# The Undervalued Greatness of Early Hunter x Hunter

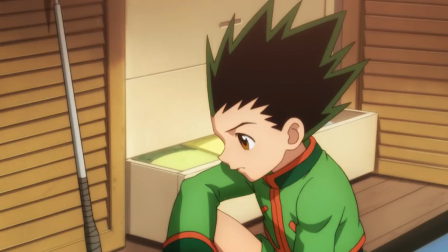The expected response in a scenario like this would be one of contempt or entitlement. My father should have been there for me.
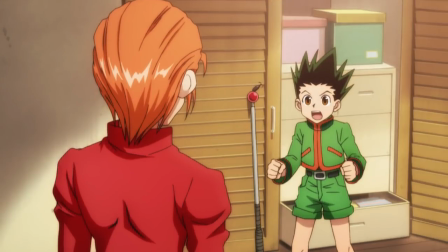He should take responsibility for his child. Gaon doesn't make statements like these.
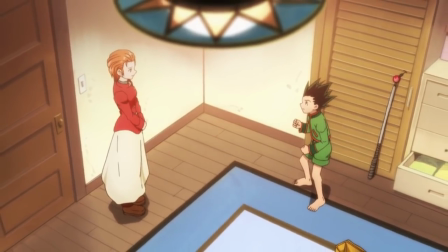Instead of blaming his father, he becomes fascinated by the notion that being a hunter is more worthwhile than raising one's own child.
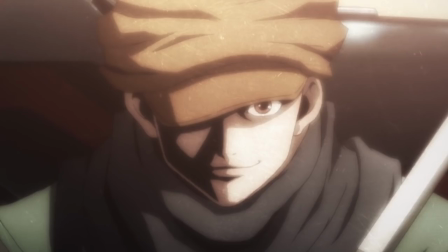Not only does Gaon want to find his father, but he wants to understand him.
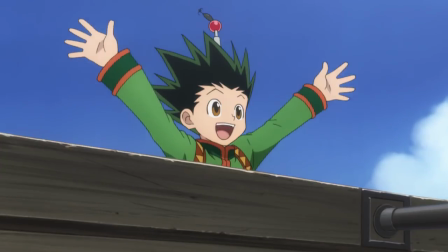He doesn't just want his father to explain himself, he wants to experience the supposed benefits of a hunter's life for himself and form his own conclusions from that knowledge.
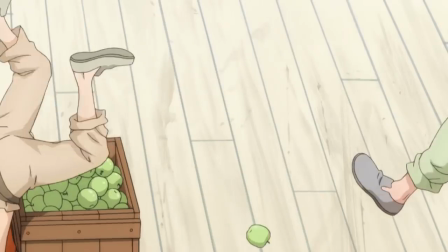And that's part of what makes him such an interesting protagonist. He isn't out to change the way the world operates or settle some sort of grudge with his old man, he wants to learn.
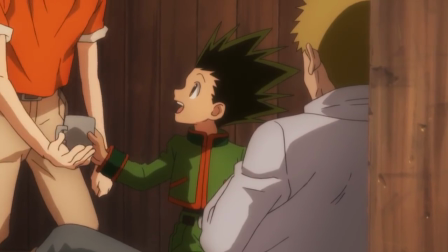Skipping ahead to when the storm breaks out, Gon helps some sickly passengers while Leorio and Kurapika ignore them.
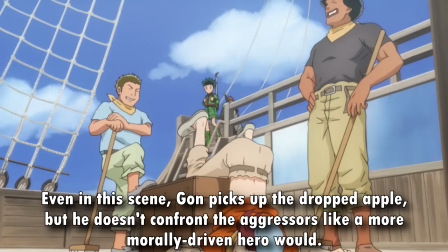This is a strong way of fleshing out Gon's kindness before we figure out just how selective that kindness can be later on.
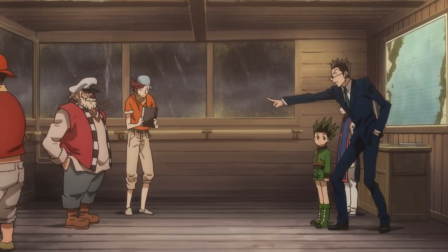And speaking of Leorio and Kurapika, the body language alone in this scene gives you a decent idea of how each character operates.
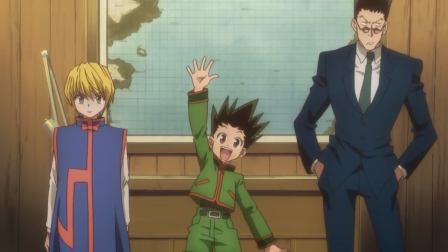Gaon bounces around, smiling and waving at the captain.
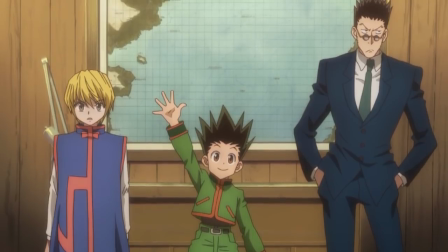Karapika stares straight ahead indifferently, keeping his arms at his sides as if guarding himself from a potential attack.
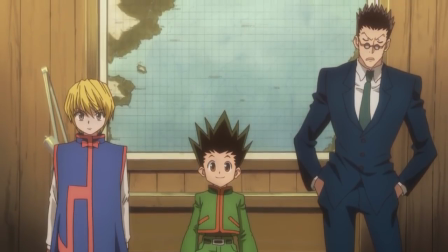And Leorio keeps his hands in his pockets and glares into the distance as if to say, quit wasting my time.
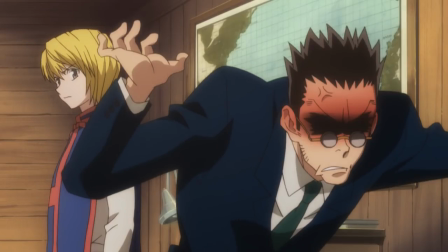Considering that he's the man who acts the most disrespectfully in this scene, it's ironic that he would be the one who demands it the most.
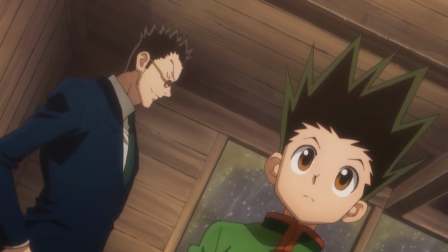This effectively establishes his role as the weakest of the four main characters,
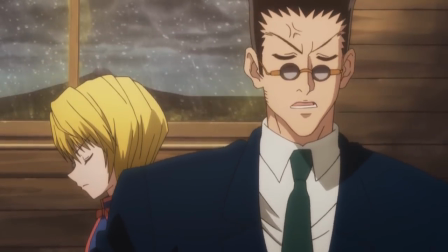as his contradictory actions and goals make him the most hypocritical, and therefore the least serious of the three in this scene.
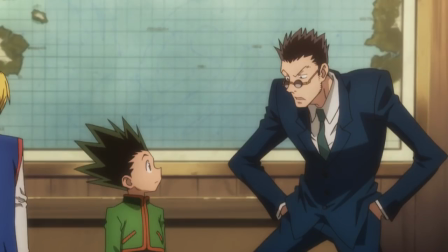However, he is the first to reach out to Gon after the latter reveals his ambitions, which again foreshadows his role in the group.
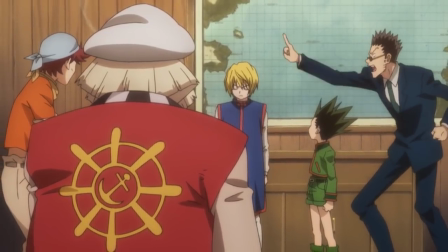At this point, Kurapika is the only character who hasn't addressed Gon, and that paints an accurate picture of their relationship later in the story.
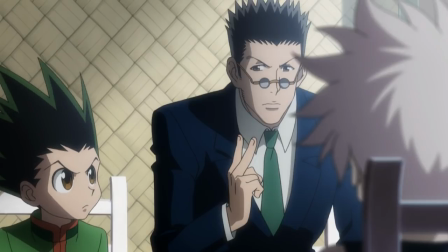Leorio is the first person to reach out to the boys in Yorknew, while Kurapika had to be addressed by them.
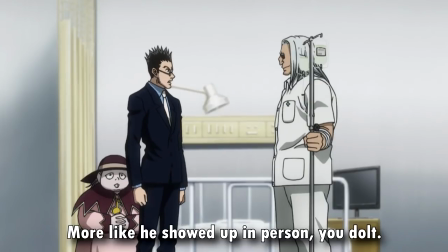Leorio calls when Gon is in the hospital, while Kurapika does nothing.
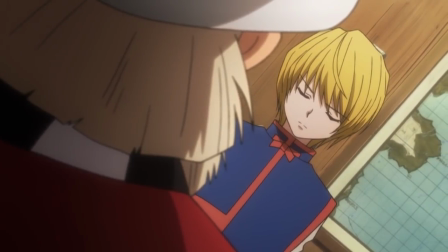I already touched on Kurapika's excellent exposition in my thematic breakdown video, so I'll jump straight to Leorio.
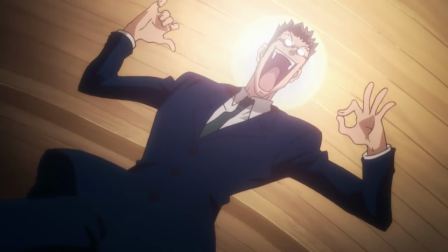His dialogue is backed by a bombastic jovial track, and the visuals are portrayed in these cartoony,
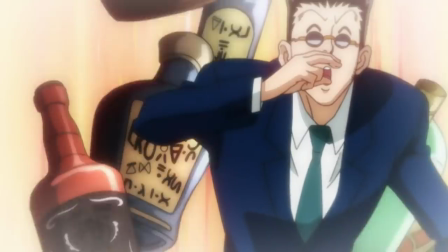dreamlike fantasies, which complements the idea that we shouldn't take him seriously at this point.
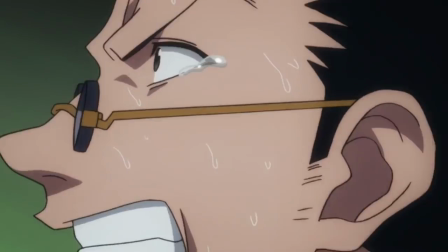There's obviously more going on with him than what he lets on, and will later get proof of that in episode 4, when he delves into his true reasons for wanting money.
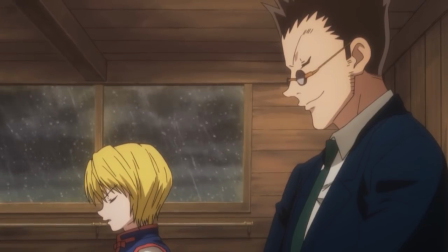The two get into a petty argument about respect, which prompts Leorio to challenge Karapika to a fight.
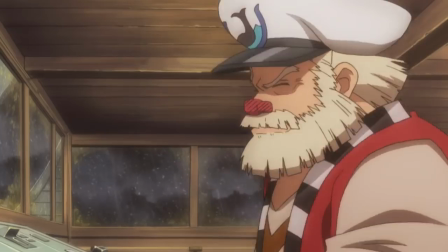Before their fight can actually begin, however, Katsuo, that beta male from earlier,
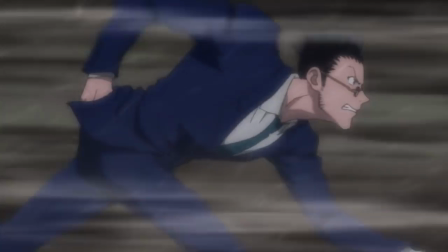is launched between them by the storm, and what happens next is another important moment in fleshing out both Karapika and Leorio.
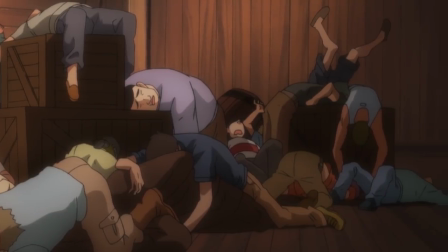Unlike earlier, where the two showed no desire to assist a large group of helpless nobodies, both men immediately drop their grudge and attempt to save him.
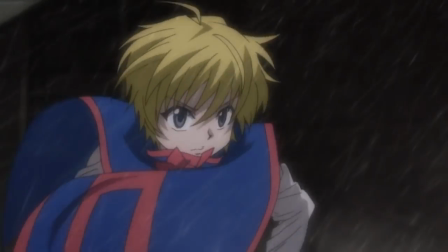This shatters the potential facade that either character is fueled solely by self-interest, but when paired with the earlier scene,
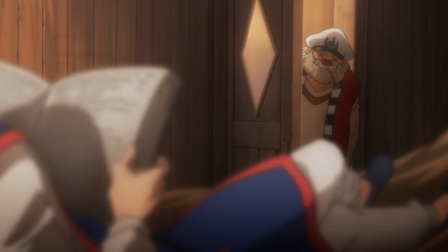it also shows that they're not completely self-sacrificing either. There are two important details to consider with regards to these two scenes.
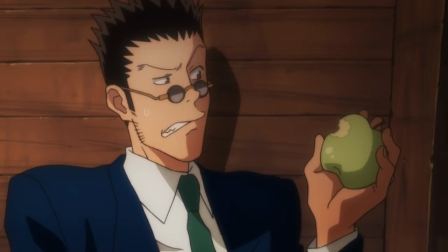The threat the victims are presented with, and the burden any assistance would cause for irrelevant characters.
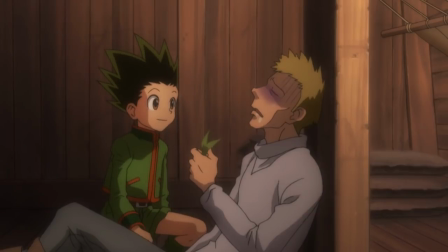Katsuo probably would have died had he fallen off of the ship. While it seems unlikely that this lot was in any severe danger, going off of that,
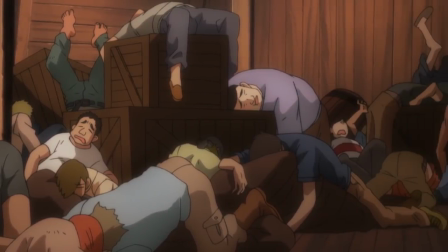helping a group of people would require much more effort than helping a single person.
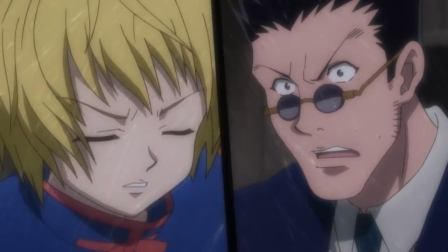In short, saving Katsuo was a more pressing matter and required relatively less effort from our protagonists.
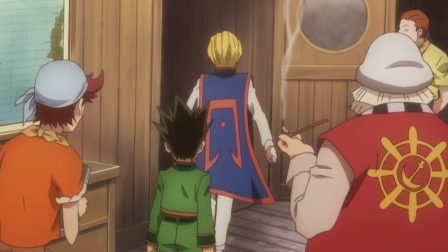I bring this up because it adds some extra context behind certain actions these characters will take later on, like leaving an unconscious person in the middle of a forest.
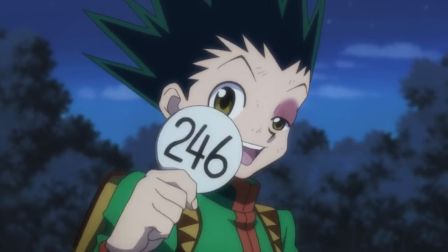They aren't heartless or selfish, but there's definitely a level of self-interest involved that most cookie-cutter heroes don't have.
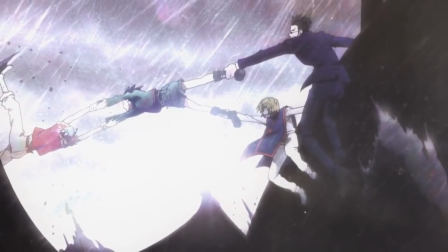Then there's the way that Leorio and Karapika jump outside of the ship to try to grab this guy.
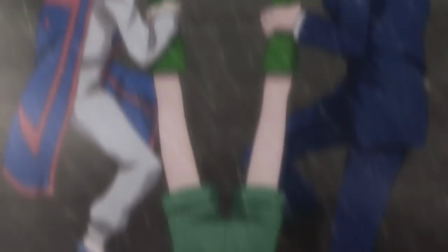I can't think of a much better way to visually show someone going the extra mile to lend a hand.
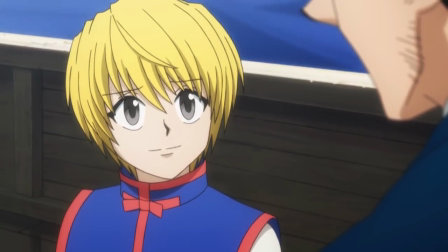Having their conflict resolved this quickly without drawing a ton of attention to it also highlights just how stupid they were being in the first place.
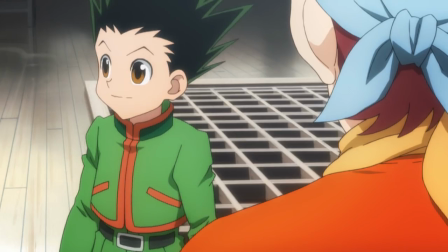And Gon's actions emphasize his ability to read fake people and understand their true motives.
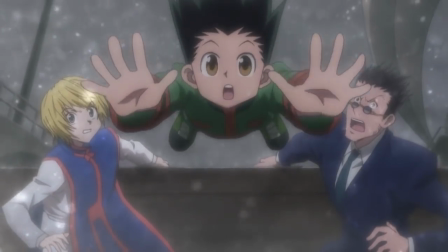He dives off the ship without even questioning whether or not Kurapika and Leoria would catch him. He just knew that they would.
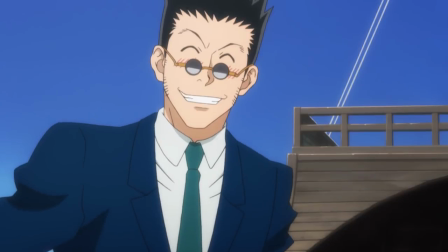Despite the fact that Gon only just met these two, he was already willing to trust them with his life.
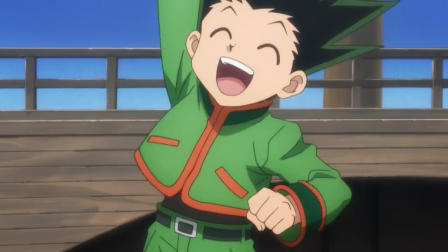And that speaks volumes about this young boy.
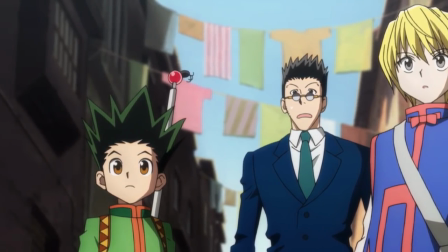The way that the story presents obstacle after obstacle leading up to the hunter exam continues to build hype for and stress the scale of this event.
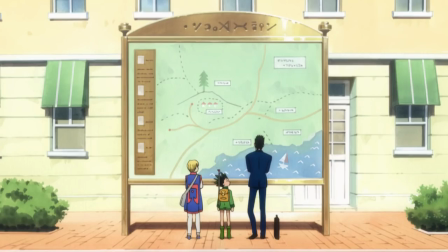If simply getting to the site is a trial in its own right, one can only imagine what the exam itself has to offer.
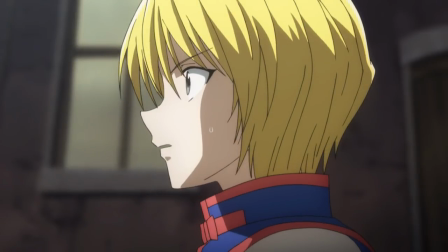Furthermore, finding the truth through misdirection requires a considerable amount of analytical thinking on the part of our heroes,
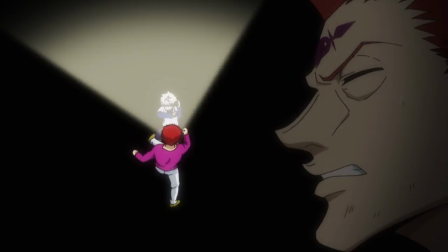which is indicative of the way Hunter x Hunter consistently prioritizes mental prowess over brute force.
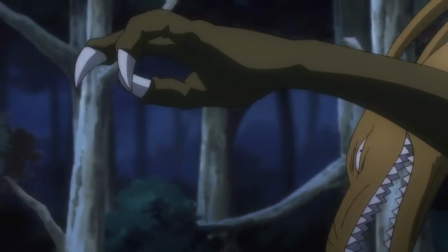These first few challenges aren't just useless filler, they're tools used to effectively establish a key mechanic of the story.
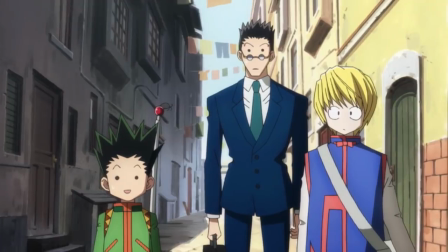Going off of that, these tasks also serve to strengthen what would otherwise be a fairly weak bond between Leorio, Kurapika, and Gon.
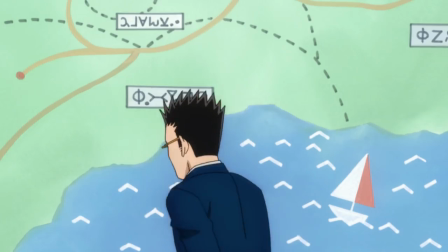Consider what unfolds when the three get off the boat. Gon follows the captain's advice to head for the tree at the hilltop,
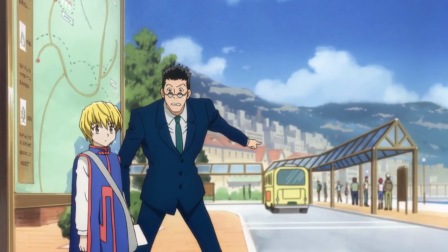while Leorio insists they take a bus that will supposedly transport them directly to the city where the exam is located.
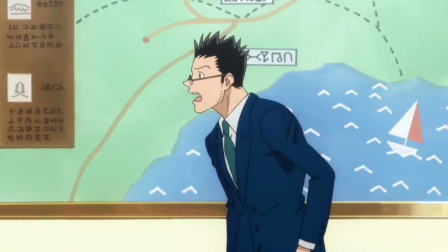Gon brushes him off, and Kurapika opts to follow, not due to the captain's advice, but because Gon's behavior interests him.
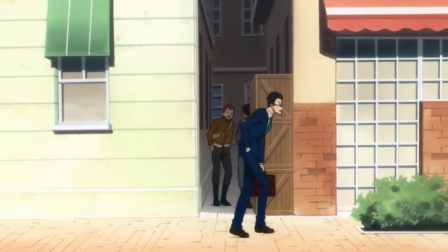Leorio leaves them behind, and it's only when he finds out that the bus is a trap that he promptly rejoins the other two.
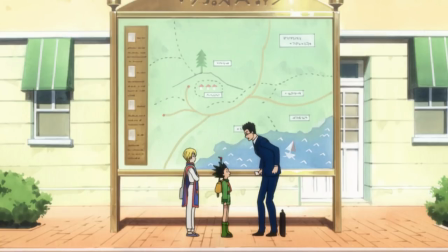I like this moment for a number of reasons. The trio's disagreement and their subsequent actions highlight how this is merely a band of acquaintances at this point.
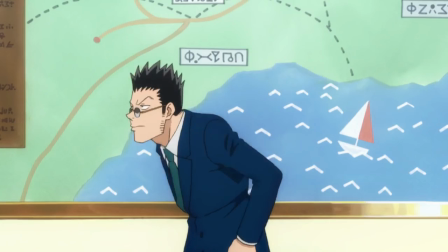Karapika may be intrigued enough to follow Gon, but Leorio isn't so quick to trust someone he just met.
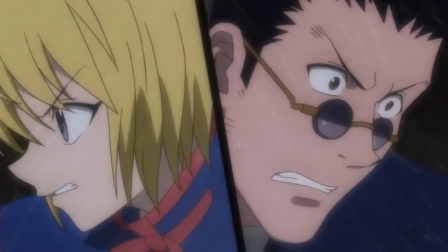On one hand, Gon may be the boy who saved a man from certain death, but he's also the boy who dove headfirst off a boat during an intense storm.
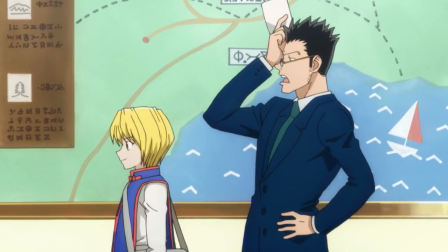In this moment, Lerio decides not to put his fate in Gon's reckless hands.
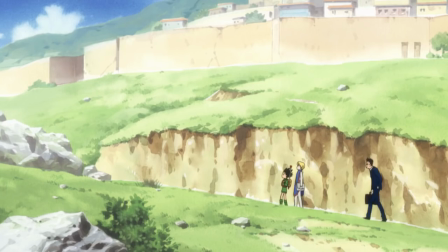And I think that's much more fascinating than the three pushing forward without conflict just for the sake of faster pacing or plot progression.
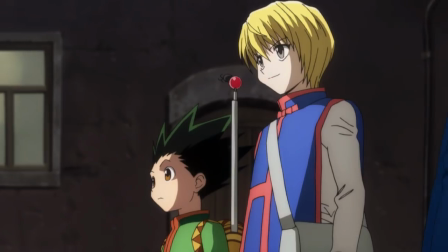Sure, they do wind up working together in the end, but at this stage, it's simply because they share a common goal.
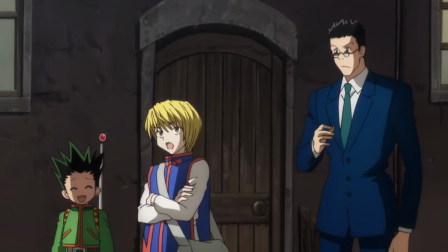They don't immediately become friends upon meeting each other, but any issues between them are handled quietly enough that one could easily overlook them.
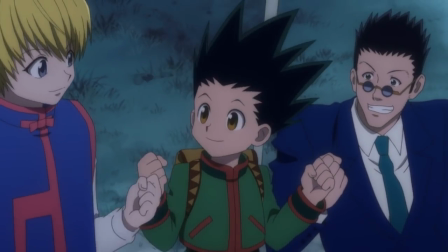This gives the characters time to develop a genuine emotional connection to one another, and it gives us time to get invested in their relationship without it feeling rushed or corny.
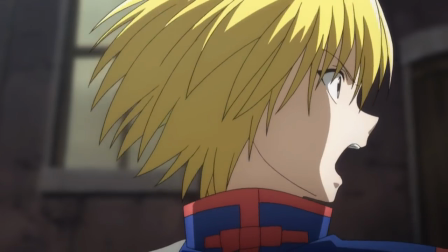When the three take the pop quiz, Karapika sees through the challenge,
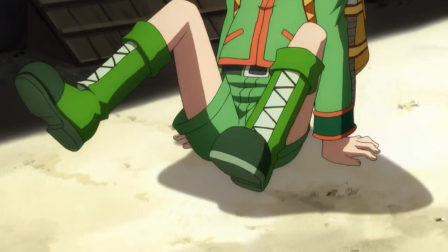Leorio blows a gasket about how the question can't be answered, and Gon contemplates what the answer to this no-win question might be.
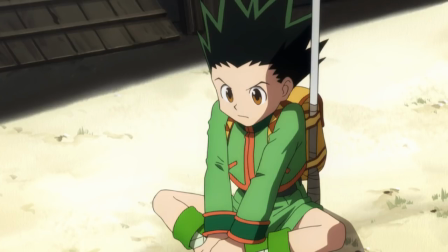For the sake of the test, the question is rhetorical, but of all people, it's the simple-minded Gon who perhaps displays the most forward-thinking of the three.
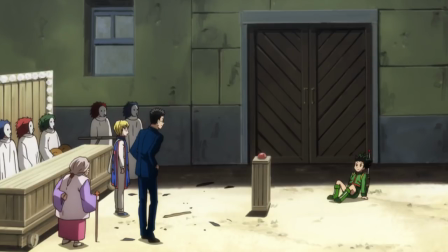Given his behavior, it's uncertain whether he was fooled by the nature of the test or not, but this interaction does at least show some awareness on Gon's part.
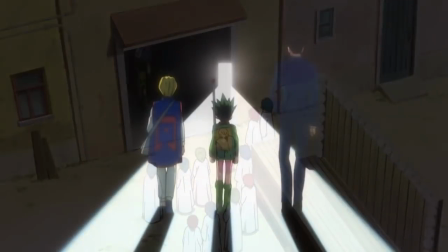It's a small piece of characterization whose importance you might miss at first, but when you consider that Gon's future selfishness is based not in ignorance,
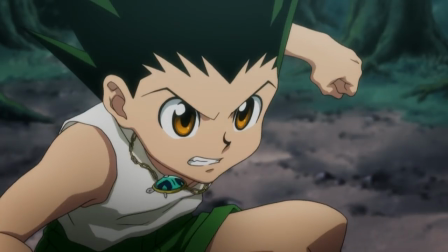but in a knowledgeable acceptance of the nature of his actions, this scene takes on a whole new significance.
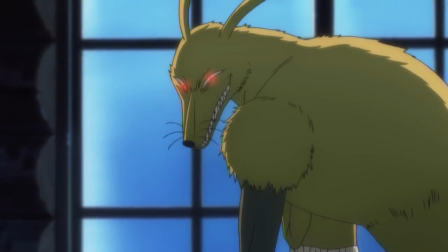Then there's the magical beast test. What makes this specific bit so fascinating is that each individual succeeds for different reasons.
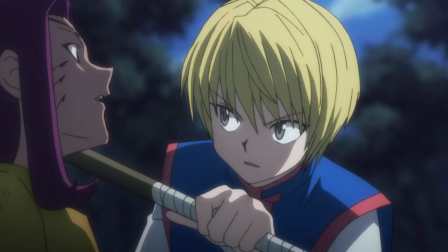Leorio efficiently treats the injured man, Kurapika showcases his vast knowledge and deductive prowess,
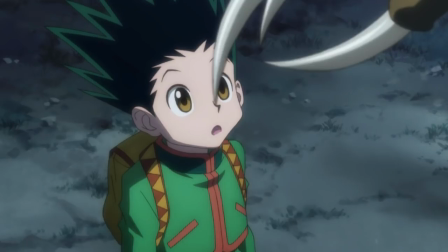and Gon manages to distinguish the two Kirikos based on almost unnoticeable features.
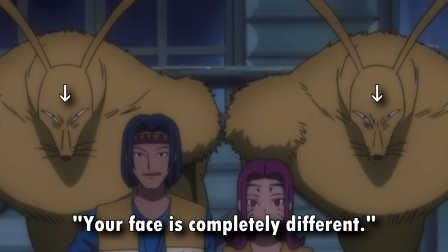I really like how the anime runs with it and gives them slightly different designs and voices to match Gon's description.
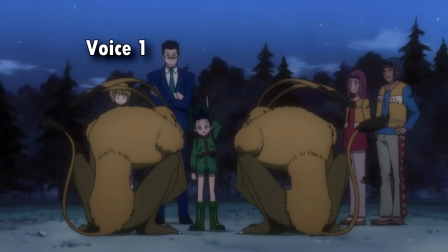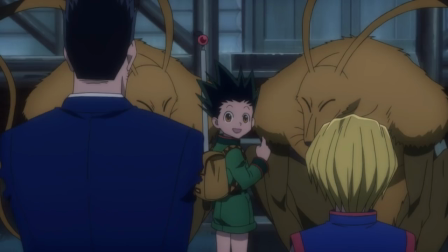It wasn't until I revisited the episode and paid close attention that I actually noticed it.
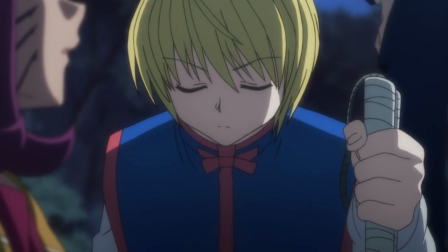There's also a small bit of characterization for Kurapika when he smacks this imposter Leorio in the face.
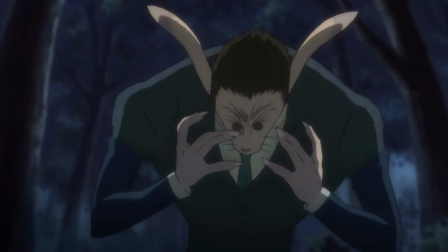When asked how did he know that it was an imposter, Kurapika replies that he didn't, saying that he only smacked him in the face for abandoning a defenseless man.
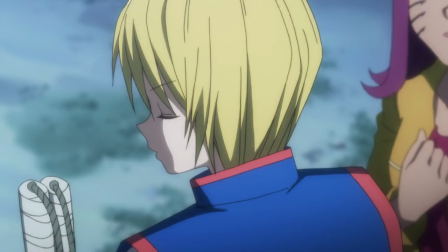It's a cool and funny fake-out that digs a bit deeper into his personality.
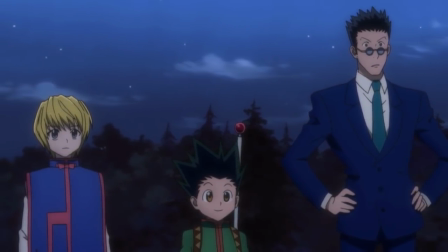Getting back to the test itself, while the first two stages of the pre-exam had a specific purpose behind it, this stage was far more open-ended.